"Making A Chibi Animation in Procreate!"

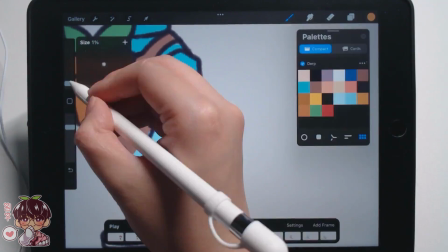19:57 It becomes a lot easier when it becomes less similar frames for me, just because I hate doing this cleaning up portion,
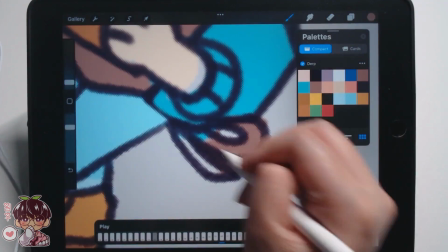20:05 but it's just kind of more of the quickest way for me to do it rather than having to drag and drop every single time.
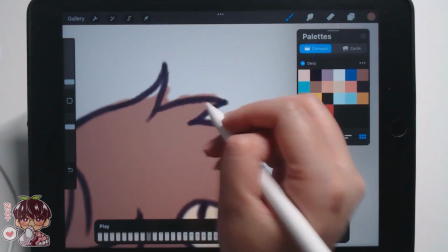20:10 There are going to be small inconsistencies once I start to add details for each of the frames,
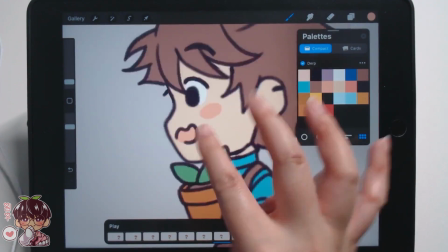20:16 because I added details and I started copying pasting the coloring after the fact.
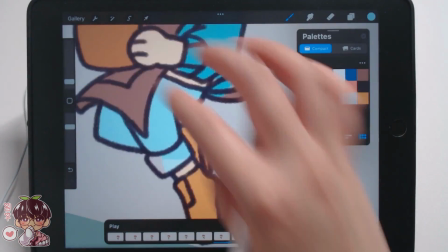20:23 Oh no, I copy and pasted before I added the extra stuff like highlights, shadows, cheeks, and I guess the eye colors.
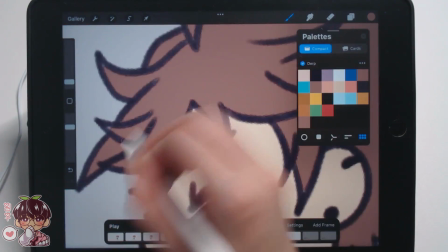20:32 So there are going to be small inconsistencies here and there, but for the overall look,
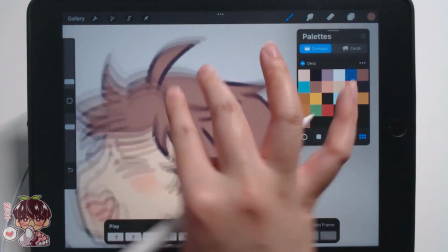20:36 I still think it looks super cute and not too janky, if anything.
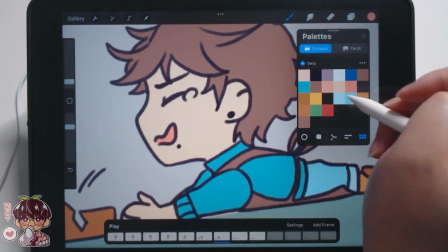20:41 But yeah, here's Masaki hitting the floor, dropping the pot,
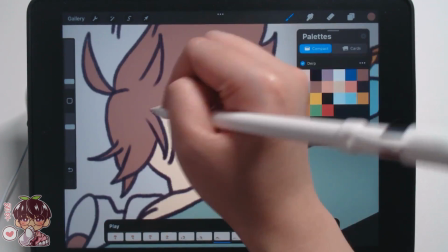20:45 and then when I wanted him to have a little bit of a bounce onto the ground where his legs kick up before they come back down.
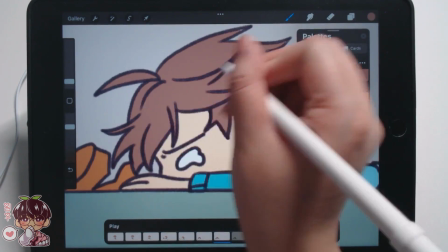20:52 I know there's a lot of terms for animation like easing and like
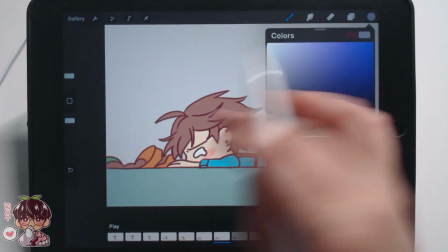20:58 in-betweens, and there's like a few other things that I should properly learn.
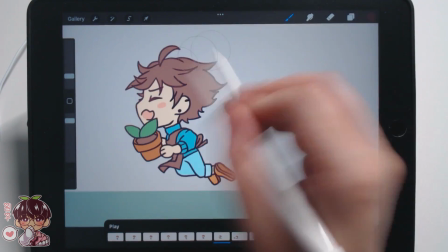21:01 And I bet if I did the bouncing ball assignment that a lot of people talk about, it probably give me a better idea how to do this.
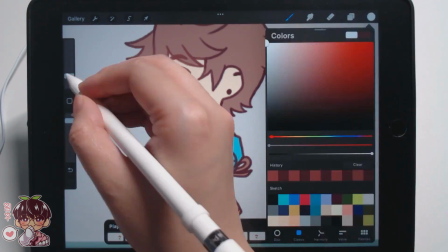21:09 But one other thing I should have just like
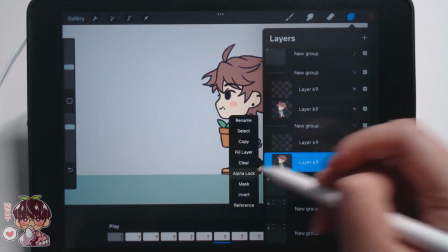21:15 let me think about this. I should have looked up references or tried to find different ways to figure this out.
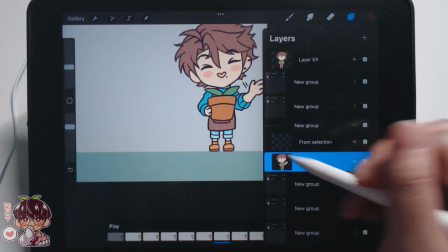21:22 I did not know how to make a person look like they tripped on themselves, like tripped on their 2 feet before hitting the ground.
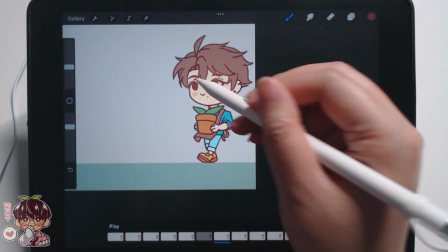21:28 So it would have been nice to have some kind of reference material. Not sure where I would find it, but just things to think about for the future.
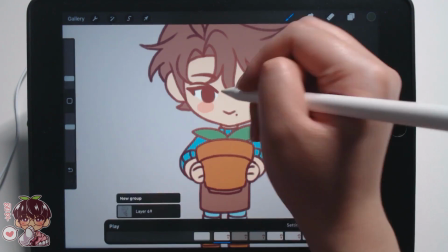21:36 So small things to change. So I went ahead and alpha locked every layer.
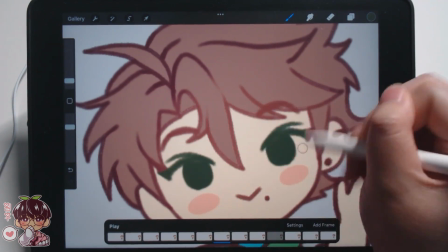21:41 So I alpha locked my color layer and the line art layer. So for the line art, I wanted to soften it up for the colors.
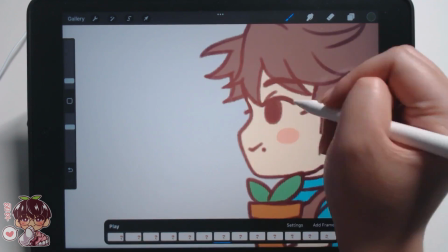21:49 So I changed everything to be a kind of more of a softer brown.
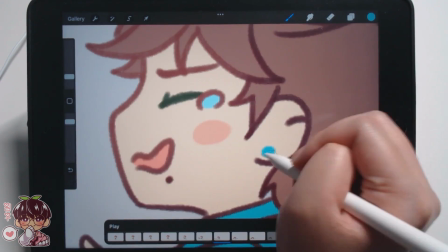21:52 And then near the face and the bangs, I kind of airbrushed almost a lighter brown just to make everything a little bit brighter near his face.
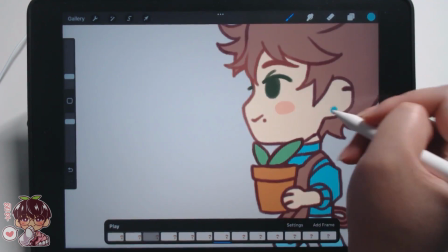21:59 I added the cheeks already in. I also changed the eye color to be a dark green.
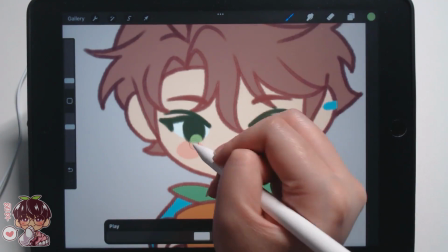22:04 I'm also went ahead and changed his earrings on the,
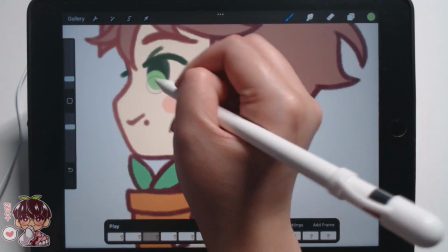22:09 I guess the right side of his face, his ear, so that make sure that's all consistent as well.
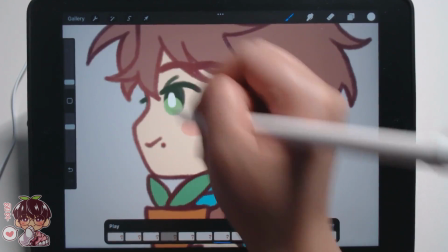22:14 Then after that, I'm going back through my layers once again and adding in the green and the whites to
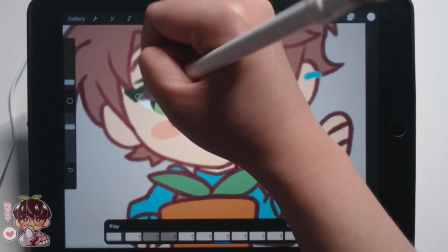22:20 his eyes so that he doesn't look super dead when he's walking across or, you know,
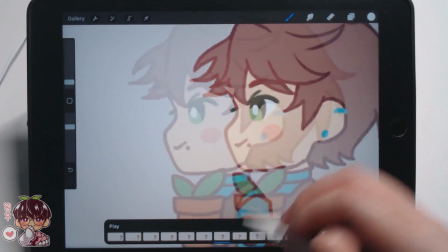22:24 waving to us and stuff. But once I finish the eyes and I kind of make sure that everything looks kind of correct,
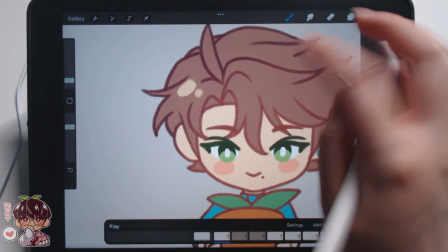22:31 I made a new layer and I wanted to add kind of a screen layer to act as my highlight.
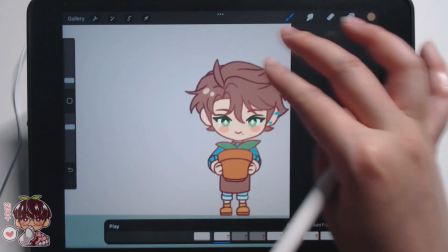22:37 And I was kind of playing around with the idea of how I wanted to do the highlight. I thought the circle ideas would look too inconsistent,
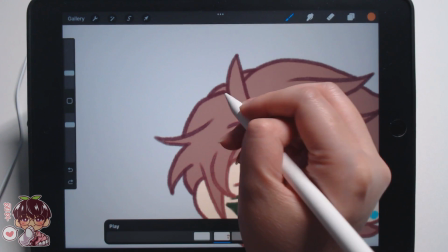22:44 so I decided to just do a small little bit of rim lighting to the top of his head and a little bit to the leaves and flower pot.
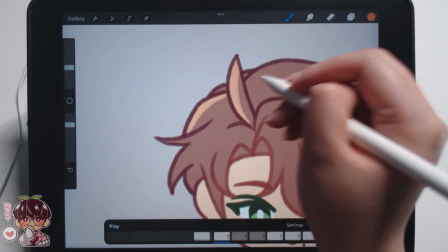22:52 And I was trying to figure out whether or not I wanted to do this by merging
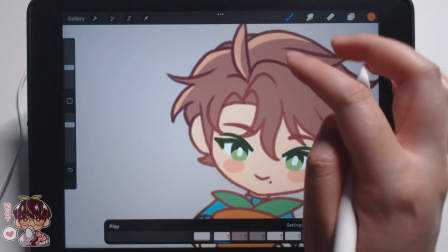22:56 my layers and then adding the screen after so that it could change the color of the line work as well,
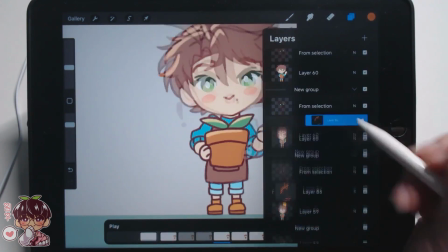23:01 but decided that it looks too faded,
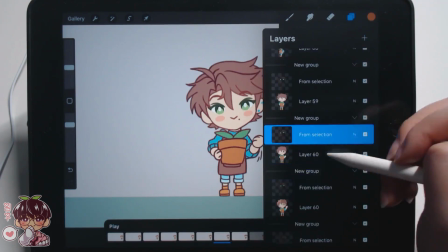23:04 so I decided to keep all my line art on separate layers and then make sure to do the screen and clip it to just my colors.
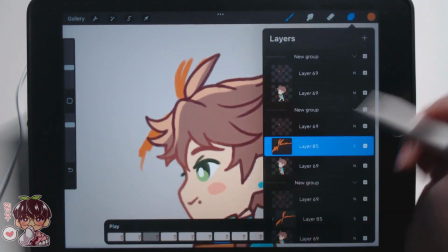23:11 So I went ahead, did that, and I went through each individual layer.
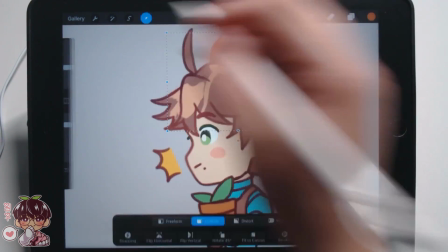23:14 You can see I got lazy, so I started copying, pasting certain layers and just reusing them and adjusting where I need them to be.
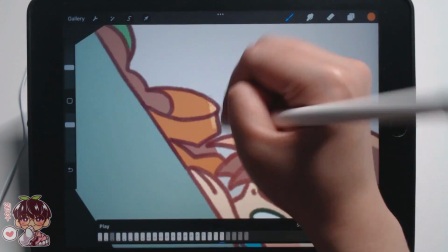23:21 I found this way also makes it look a little bit less inconsistent for me.
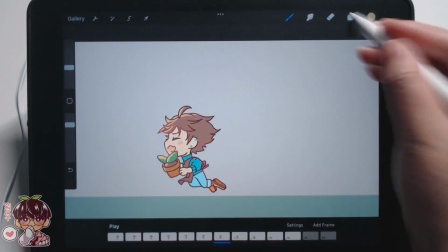23:25 But then I noticed I forgot to do the potted plant, and so I had to go back again, find the layers that I didn't highlight the plant.
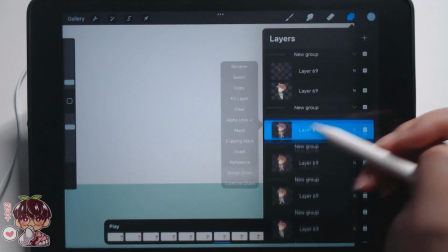23:33 And now I think after that I wanted one more layer, so I wanted to add a multiply layer.
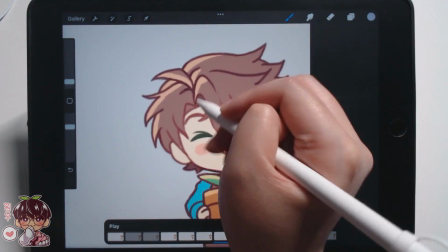23:40 So every time I add like a screen layer or when I did any like additional layer,
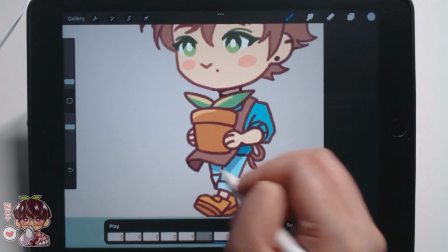23:45 I will merge the layer to the color layer or to the line art layer before making it,
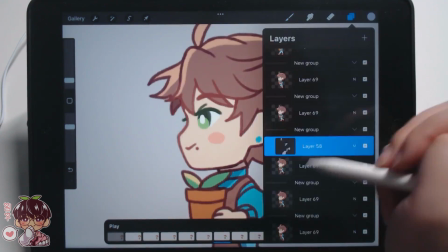23:49 like making a new layer, so that I can keep my layer management to a minimal number.
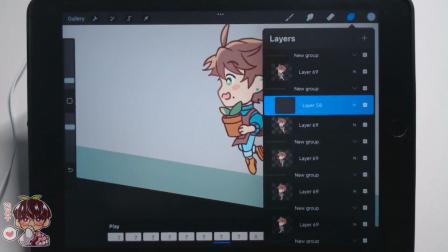23:55 So for Procreate, the reason why I in the
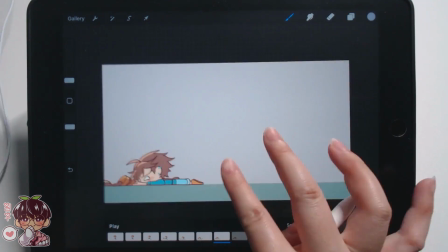23:59 beginning started to do more like digital painting and stuff is that I wanted to limit my layers.
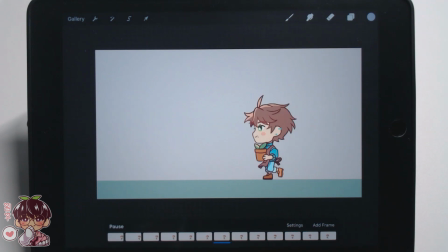24:04 So even here I'm trying my best to kind of do a little bit of layer management, so I'm merging everything.
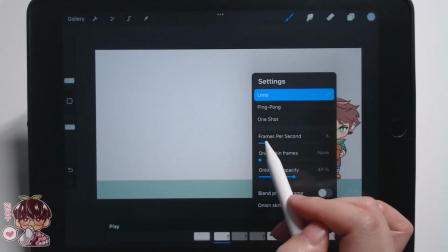24:11 So I got the multiply layer finished, and I just basically did under his neck.
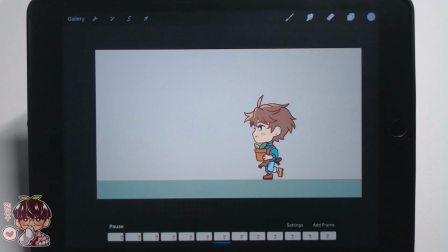24:18 I did the little kind of part for his hair that kind of pops upwards so that there's more depth. I also did the back leg so that there's a little bit more depth as well, just because it is a little bit easier for me to see it as the further leg if it's kind of darker or in the back in some
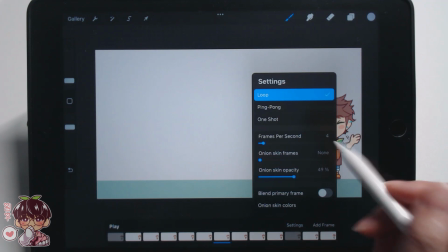24:35 capacity, I guess. So I think that's it.
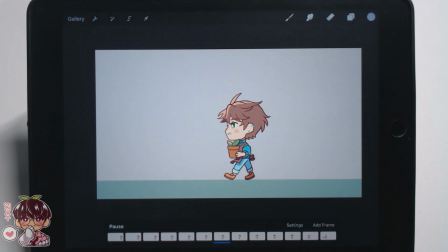24:39 I decided to change the frames per second to 5, and then I changed it to 6 because I think the faster speed looks a little bit better in my opinion. We'll see. I saved it as 6, I believe, for the final, so you guys will see that at the very end,
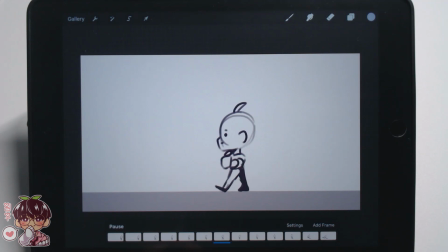24:53 where I saved them as GIFs so you guys can see each individual thing. I'll make sure to show the rough one, the line art, and the full version right at the end,
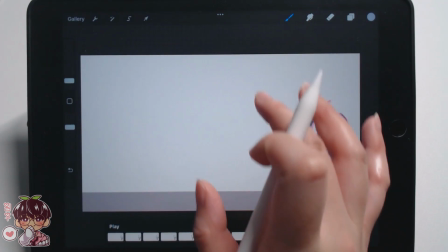25:04 as well as in here in Procreate, because like I said, I saved 3 different versions as you can see.
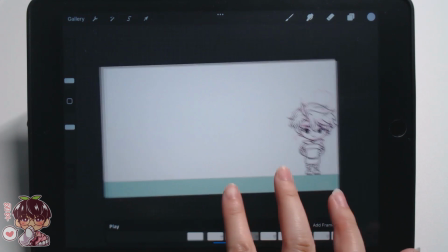25:09 So this is the line art version. I hope you guys enjoyed today's video, and I'll see you guys next time in the next video.
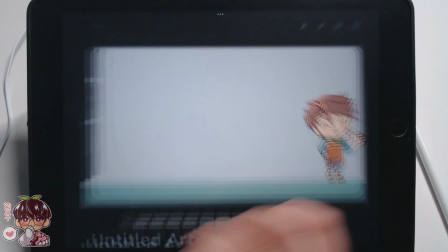25:17 Bye!